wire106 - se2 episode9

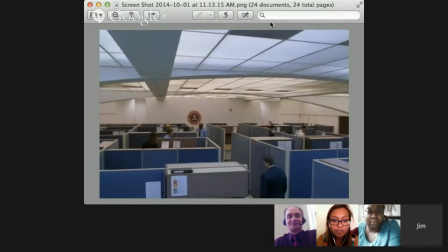992s
And it also gets at the idea of the design of spaces in this decade, or in this century, we can call it now. Like, there are definitely spaces we kind of are familiar with, like the cubicles. Like, cubicles might not have made sense 100 years ago, but to us, they land us in a time and a place and define it.
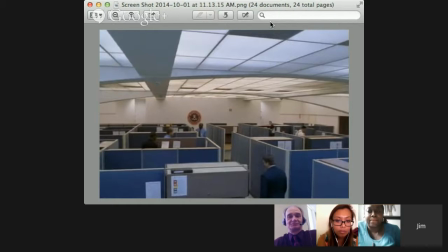1011s
And I think that's a really interesting element of what design does and brings forth, is the notion of a kind of sense of almost like an empathy with, I think that's the wrong word though, almost an understanding, an attachment to, or recognition of.
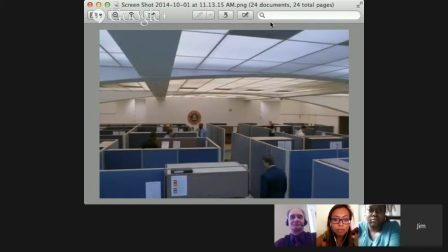1030s
I don't know how to say it, but there's something really there. Yeah. And then, did you want to say something, Paul? Or location? I like it just for the geometry that's going on in there. Yeah, the boxes. The boxes and the ceiling and on the ground, yeah. Yeah.
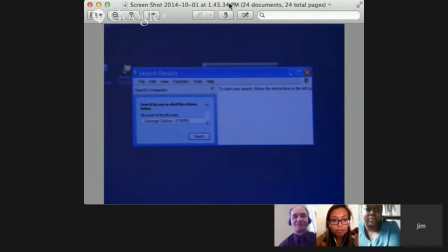1048s
Here's another thing, and this, aesthetic-wise, probably not that appealing. It's a Windows computer. There was the early computers in, we saw Lester and Bunk looking at a computer. And here's Fitzhugh, who's the FBI agent, looking at George Gleekis' name and putting him in.
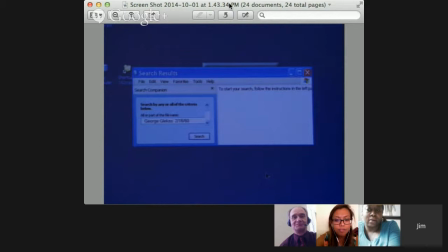1066s
And in this episode in particular, there's a bunch of times where the computer becomes full screen. Like, that's what they're looking at. And I'm interested how more and more the kind of aesthetic of our moment is dominated by these screens and these windows and these search buttons.
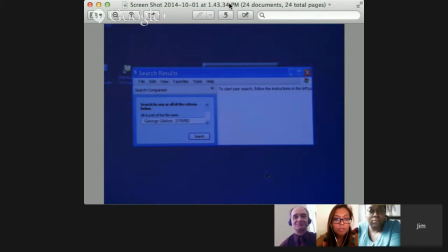1083s
And you'll see it again when they're going through the ships, right? And they'll say, oh, they got another one, and they'll have the ships, and they'll have the container come down and animate and then go. So it's a regular, and even when they're looking at the audio,
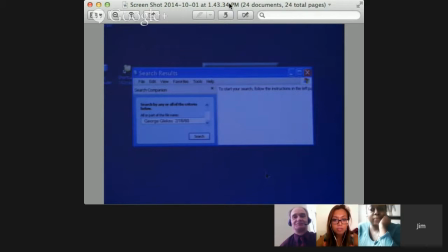1097s
when Boris is talking about cutting off hands and arms and faces, and they have his audio moving. And I'm just interested how the aesthetic of the actual computer is something that starts to dominate this series, almost like the video surveillance cameras did in season 1.
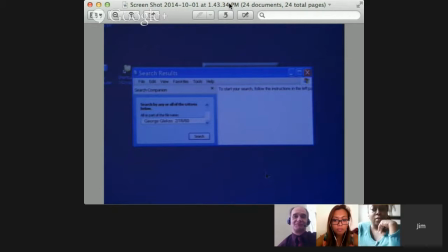1117s
You get a lot more of these computer surveillances and a lot less of the video camera surveillances in some ways, which I'm interested in terms of a switch for this season. So anyway, that's something I was thinking of.
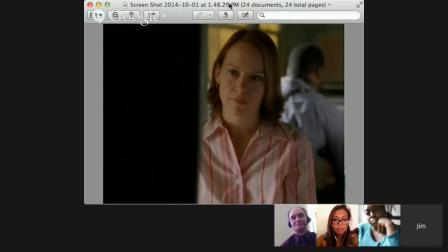1130s
I'll also talk about this, because I like to talk. Have you noticed that? Nicole, I don't know, Nikki, have you noticed that I like to talk? I don't know. But I promise I'll shut up after this. I talked about this with Paul, and so this is something I've been digging in on with this idea of design and clothing.
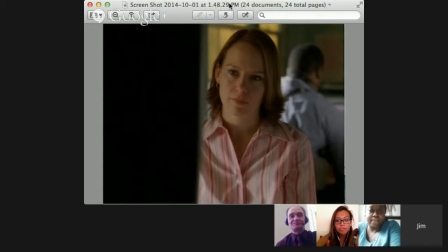1150s
And you can see how people are kind of framed by the clothes they wear. And we talked about that a lot when we were watching together. And I'm interested in this particular shot because this is Russell wearing a shirt she has already worn in the season.
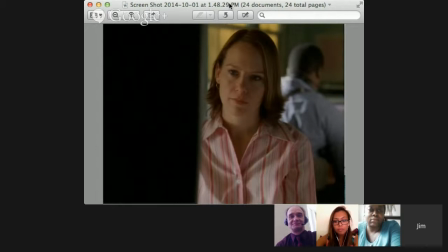1165s
And it's recognizable to me because I knew I had seen it in Target on sale back in 2002, 2003. And so I know it's actually a real piece of clothing that lives and breathes within the cultural context of big store shoppers like me in 2002, 2003.
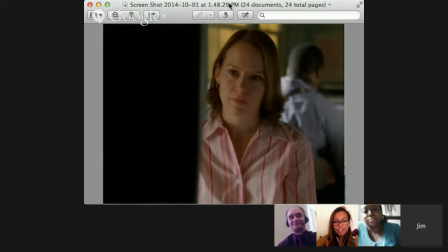1184s
So I was really struck by how this show not only lands you in the kind of, clothes you might have even seen or bought or wear, which make that person that much more kind of that much more, yeah, familiar, exactly. And on top of that, she wears it more than once. Right?
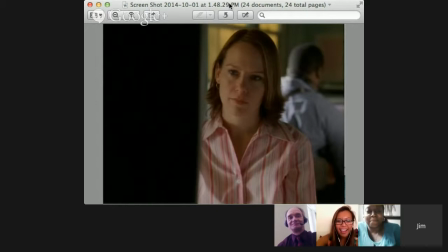1202s
Like, I love that. Like, these are real people. Right? And I just love the reinforcement of that. And she's here looking at a computer screen, but I was just really struck by how much something is just having a character wear the same shirt twice.
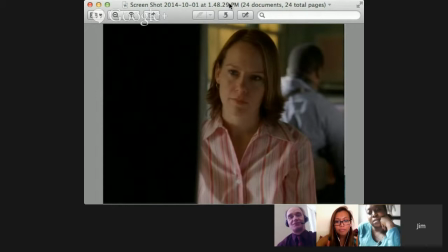1216s
Yeah. Means something. Yeah, because part of design is it's in that all the pieces matter. You know, you're making deliberate decisions to achieve a certain end, and they're saying something about her and her station.